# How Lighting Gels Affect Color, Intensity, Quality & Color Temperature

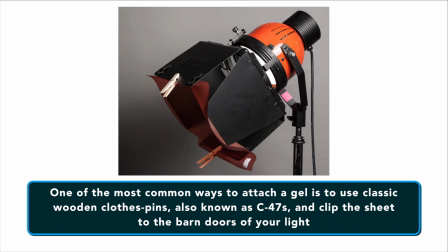One of the most common ways to attach gels is to use classic wooden clothespins,
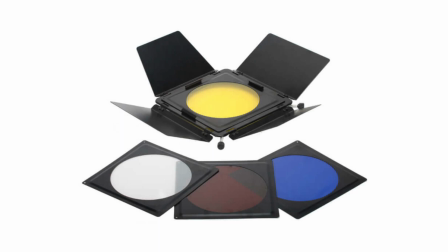sometimes known as C47s and clip the sheet to the barn doors of your light.
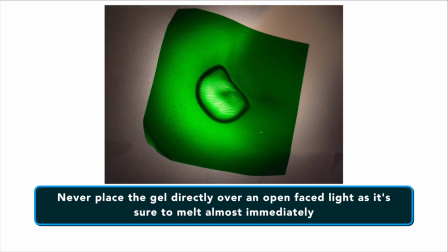Other types of lights may have attachable frames to hold the gel.
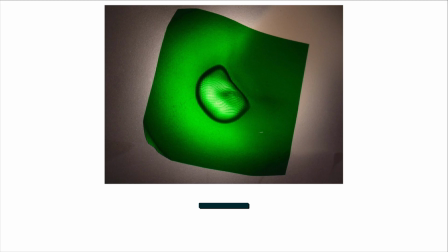Just remember, you never want to place the gel directly over an open face light as it's sure to melt almost immediately.
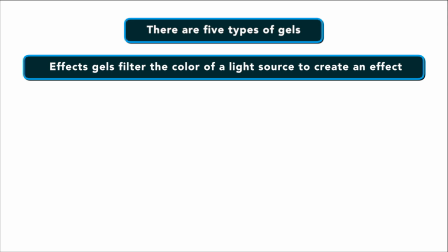There are five types of gels. Effects gels filter the color of a light source to create an effect.
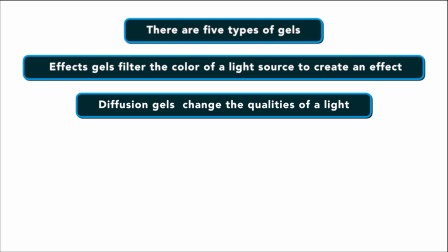Diffusion changes the qualities of a light.
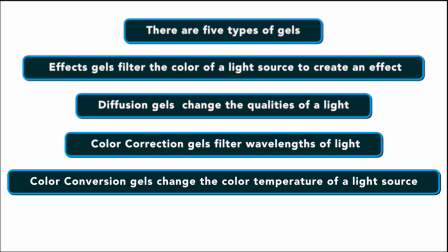Color correction gels filter wavelengths of light and color conversion gels change the color temperature of a light source.
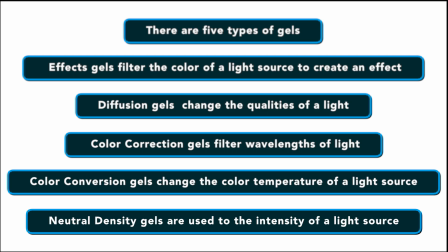Neutral density gels are used to reduce the intensity of a light source. Now I've also created a different video explaining what gels are and how they work.
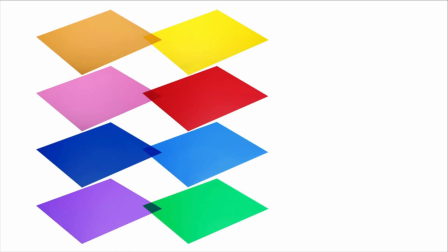I'll link to that video in the description below as well so you can watch it when you're done with this one and learn a little bit more.
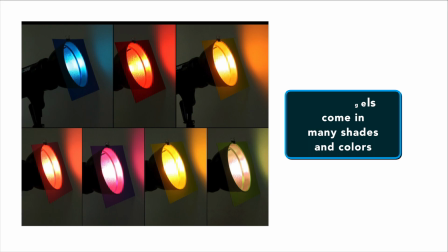Effects gels are available in numerous shades.
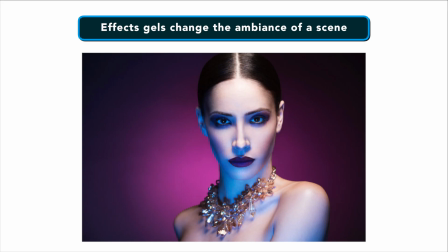Before the days of CGI and digital effects, color effects gels were one of the most important ways to change the ambiance of a scene.
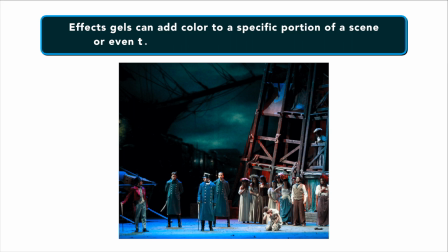They're still popular both for stage and screen.
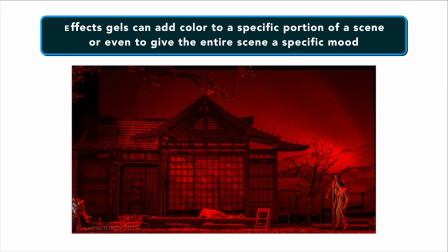These can add color to a specific portion of a scene such as a background or even to give an entire scene a specific mood.
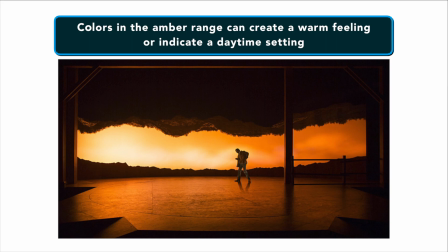Colors in the amber range can create a warm feeling or indicate a daytime setting.
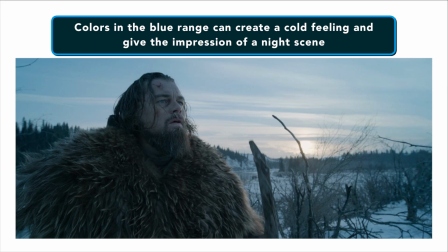Colors in the blue range can create a cold feeling and give the impression of a night scene.
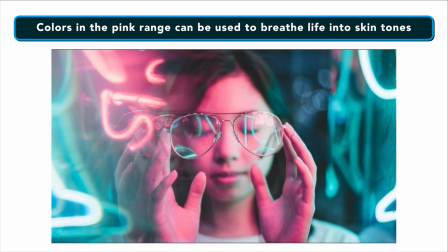Colors in the pink range can be used to breathe life into different skin tones.
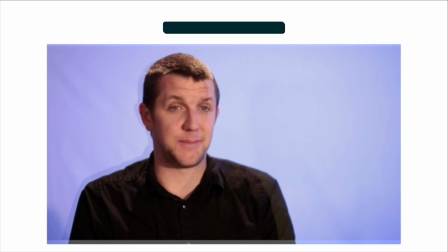Take a look at this scene and notice how the warm amber gel over the background lights is used to give the scene a warm feeling.
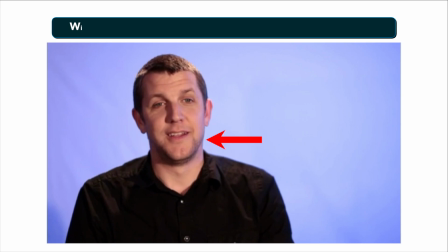Now let's switch out the amber for a blue gel. You can see the mood of the scene feels much colder. Now let's add a pink gel to the light on your subject. You can see how it warms up those skin tones.
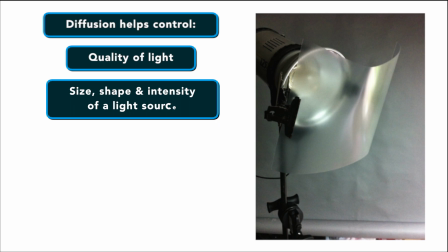Next are Diffusion Gels. Diffusion helps control the quality of light. It also helps to control the size, shape and intensity of your light source.
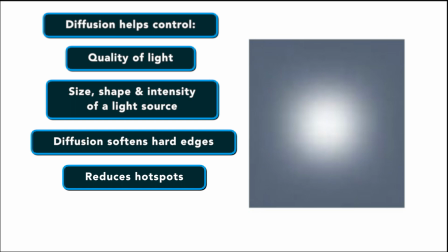It can soften hard edges,
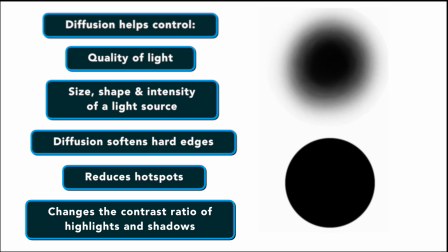reduce the hot spot from a light and change the contrast ratio of the lights and shadows when lighting a subject.
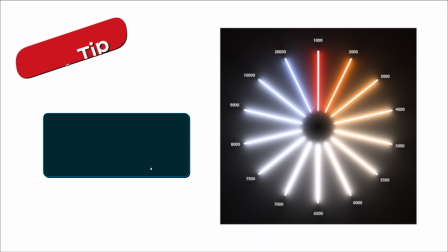The thicker the diffusion, the softer your light source will be. Keep in mind that the diffusion can shift the color temperature of your lights.
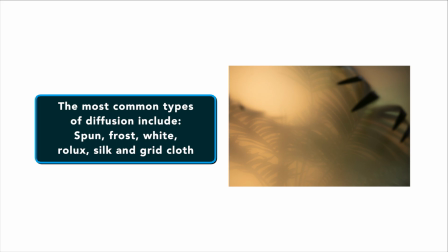The most important types of diffusion include spun, frost, white, Rolex, silk and grid cloth.
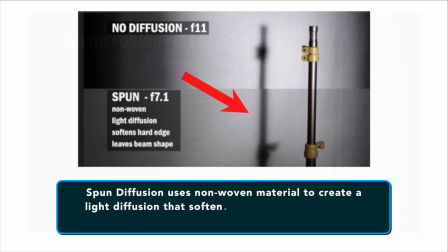Let's take a look at this setup with a hard light producing a shadow and see how different types of diffusion affect it.
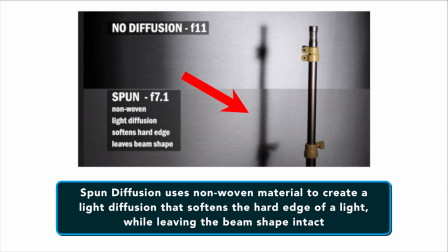Spun Diffusion uses non-woven material to create a light diffusion that softens the hard edge of the light,
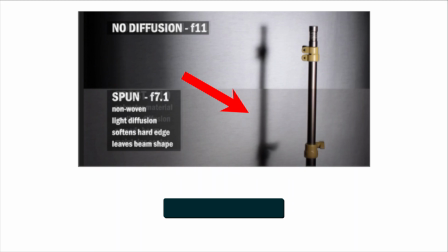as seen on the bottom, while leaving the beam shape intact.
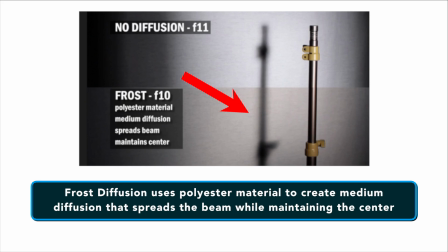Frost Diffusion uses polyester material to create medium diffusion that spreads the beam while maintaining the center.
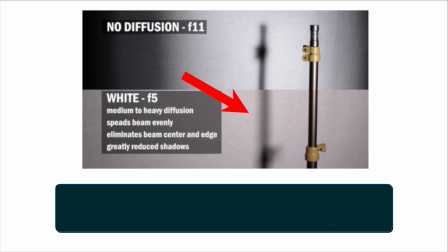White Diffusion provides a medium to heavy diffusion that spreads the beam evenly and eliminates the beam center and edge with greatly reduced shadows.
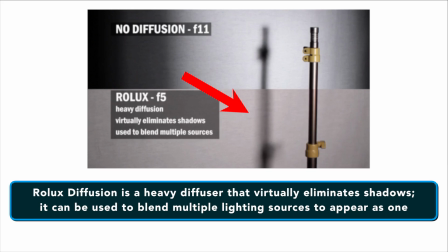Rolox Diffusion is a heavier diffuser that virtually eliminates the shadows. This can be used to blend multiple lighting sources to appear as one.
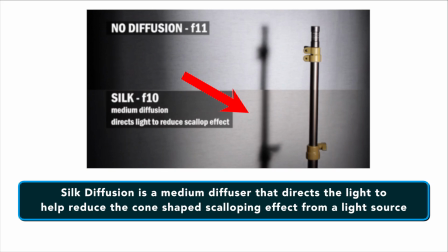Silk Diffusion is a medium diffuser that directs the light to help reduce the cone-shaped scalloping effect from a light source.
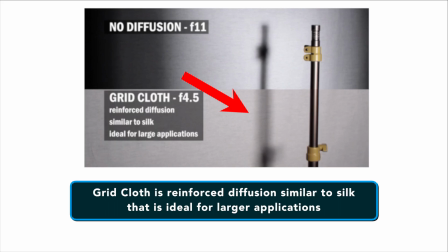Great cloth is reinforced diffusion similar to silk that's ideal for larger applications. If you're using diffusion on the light that has spot flood control and you want to get the maximum light output from it, you'll want to adjust the control further towards floods so that the light fills the diffusion material fully without spilling outside of it.
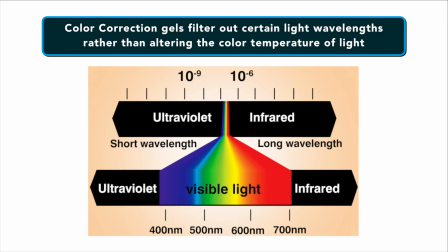Next are color correction gels. These useful gels filter out certain wavelengths rather than altering the color temperature.
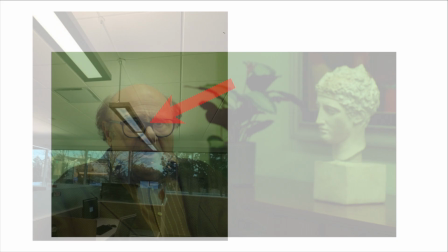For example, old fluorescent lights typically have too many green wavelengths. Use a color correction gel to remove the excess green.
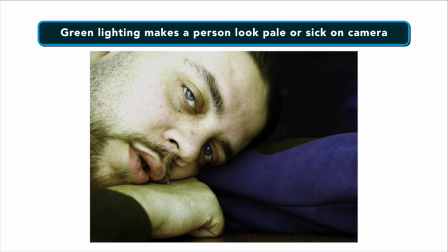Green is an undesirable light for camera and stage because no one wants to look pale or sick on camera or in front of other people.
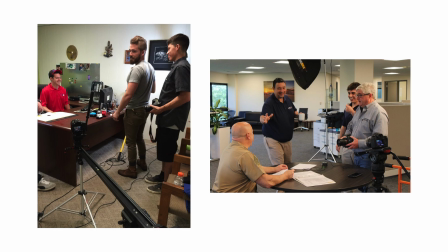Newer fluorescent lights offer more balanced light so color correction gels are becoming less
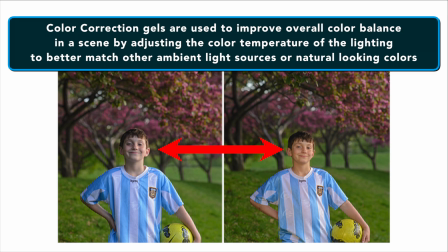popular but still you want to know about them because you may be shooting in some place that has older lighting.
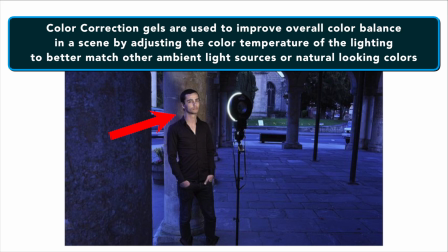Color correction gels are used to improve overall color balance in a scene by adjusting the color
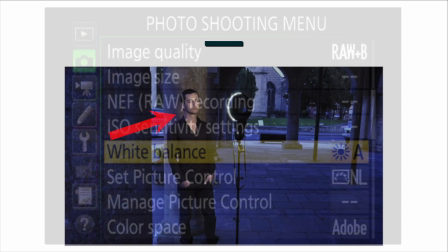temperature of the lighting to better match other ambient light sources or natural looking colors.
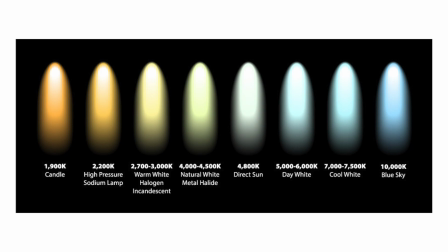White balance your camera and color balance your lights for consistent and uniform color,
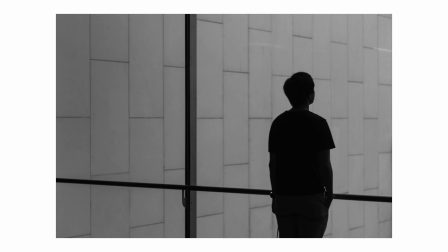especially in mixed lighting environments such as an interior scene with an open window that allows sunlight inside. This is making sense to you, but I've got it in the comments section below.
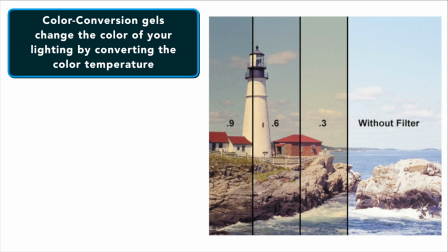There are also color conversion gels. These gels change the color of your lighting by converting the color temperature.
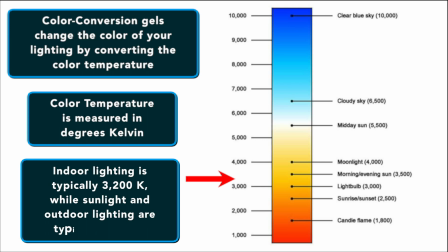Color temperatures are measured in degrees Kelvin, so indoor lighting is typically 3,200 degrees Kelvin while sunlight and outdoor lighting are typically 5,600K.
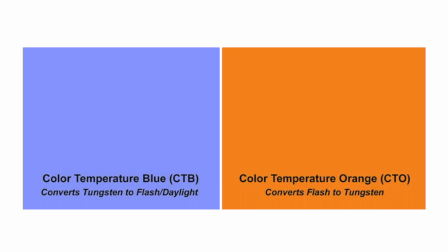Color conversion gels are described using acronyms. Color temperature blue gels are called CTB gels.
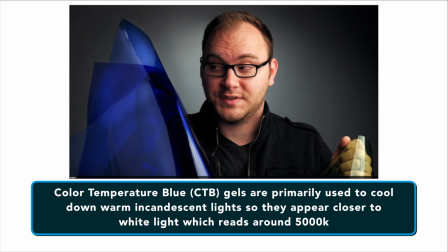Color temperature orange gels, on the other hand, are known as CTO gels. Color temperature blue gels are primarily used to cool down warm incandescent
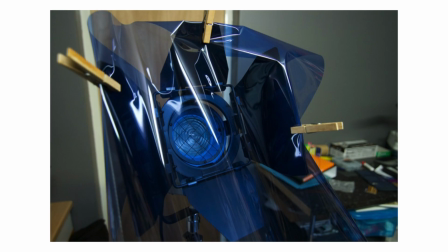lights so they appear closer to white light which reads around 5000K.
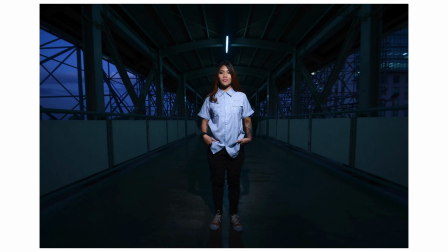They can be placed directly over or around your light source to help cool the color of warm lights. Color temperature orange gels on lights can cool the background while still maintaining fairly white light on the subject.
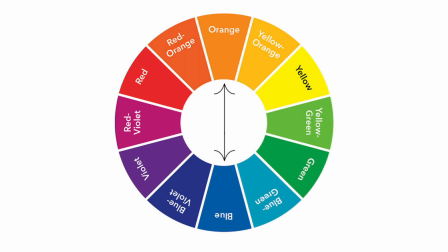This trick is basically the opposite method just described with the color temperature blue gel. Instead of adding a blue gel to a light, add a warm CTL gel to lower our camera's white balance and dramatically cool down the background. Next what's known as neutral density filters. Controlling the intensity of your light is just as important as controlling the color.
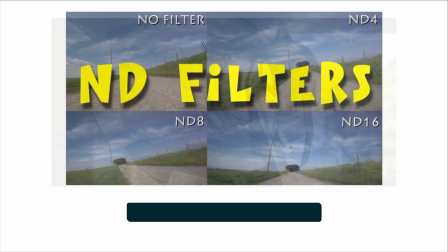Neutral density gels are used to reduce the intensity of the light source without affecting its color temperature.
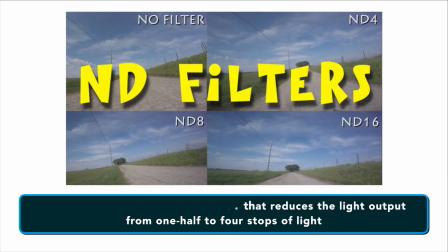Neutral density filters typically come in a range that reduces the light output from one half to four stops of light.
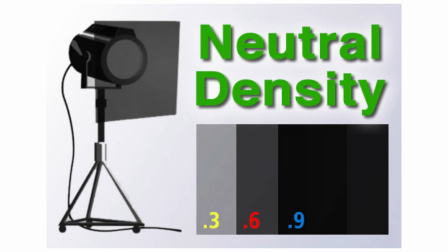Neutral density filters are a great way to make one light with the same bulb much more versatile.
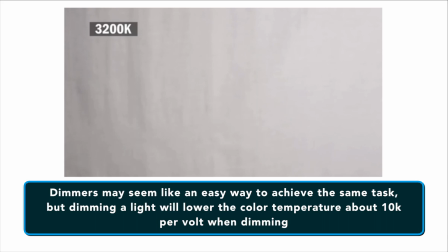While While dimmers may seem like an easy way to achieve the same task,
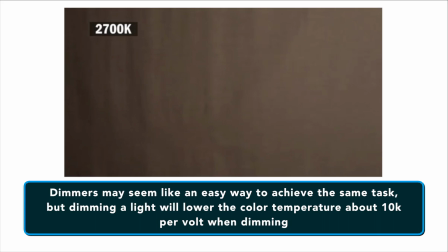it should be noted that dimming a light will lower the color temperature about 10K per volt when dimming.
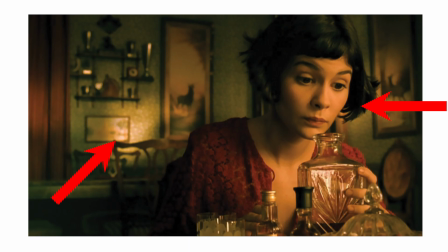This can definitely create some strange mixed color temperatures in your scene. However, thinking of a neutral density filter as a dimmer, like the kind you have at home, is a better way to understand how they work. Although not technically a gel, but a filter, neutral density filters interact with lighting in the same way as a gel.
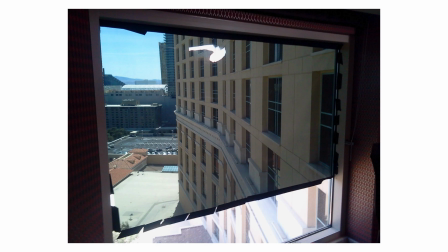Often called neutral density gels, these filters simply absorb every frequency of light. Whether you're in a confined space or need light that isn't quite as harsh, it's always a good idea to have neutral density gels on hand.
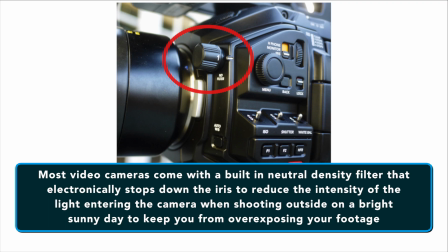Most video cameras have built-in neutral density filters that electronically stop down the iris to reduce the intensity of
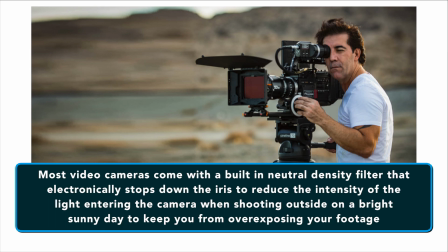light entering the camera when shooting outside on a bright sunny day to keep your footage from getting overexposed,
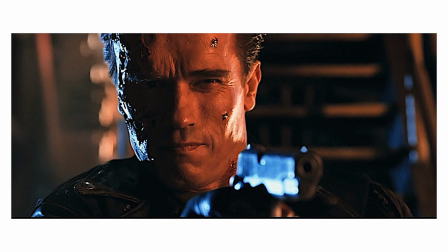so learn about it on your camera and use it. Great lighting is one of the cornerstones of producing high quality projects.
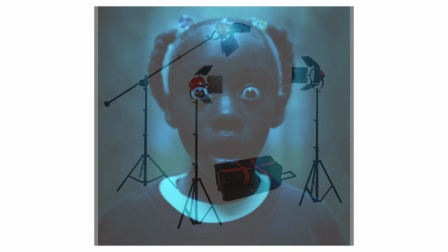Knowing how to control the color, intensity and quality of your light can help make your limited light hits shine. Now that you've got a pretty good grasp on the different kinds of gels available, it's time to consider how you use these gels to create new moods and scenes for your productions.
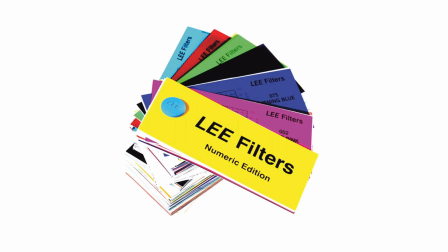The sheer amount of gels available can make it difficult to imagine what you'll do with all this light
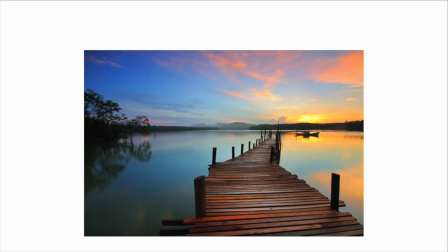flexibility to make the most out of the lights you have with the gels that you get.
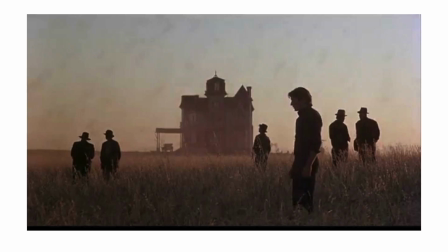Try a Sunrise Sunset look. Also known in the show business of the golden hour,
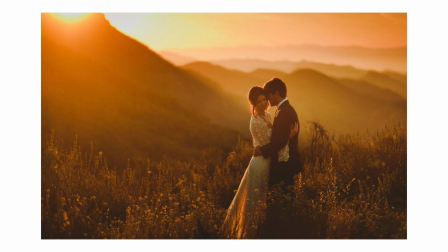Sunrises and Sunsets offer PictureX golden light that can help you achieve angelic dreamy shots.
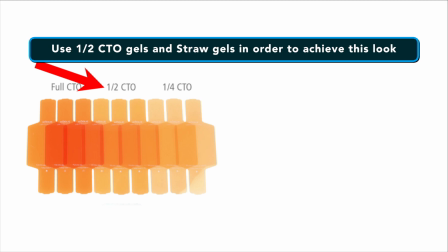It's especially popular when doing photo shoots like for weddings.
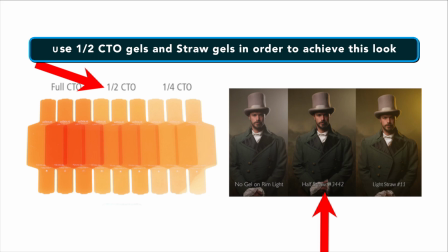Use one half CTO gels and straw gels in order to achieve this look if you're using LED lighting especially.
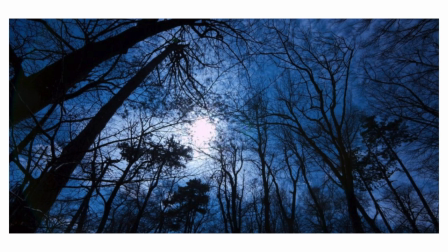Moonlight or Romance? Another dream-filled location that offers a striking backdrop is one lit by Moonlight.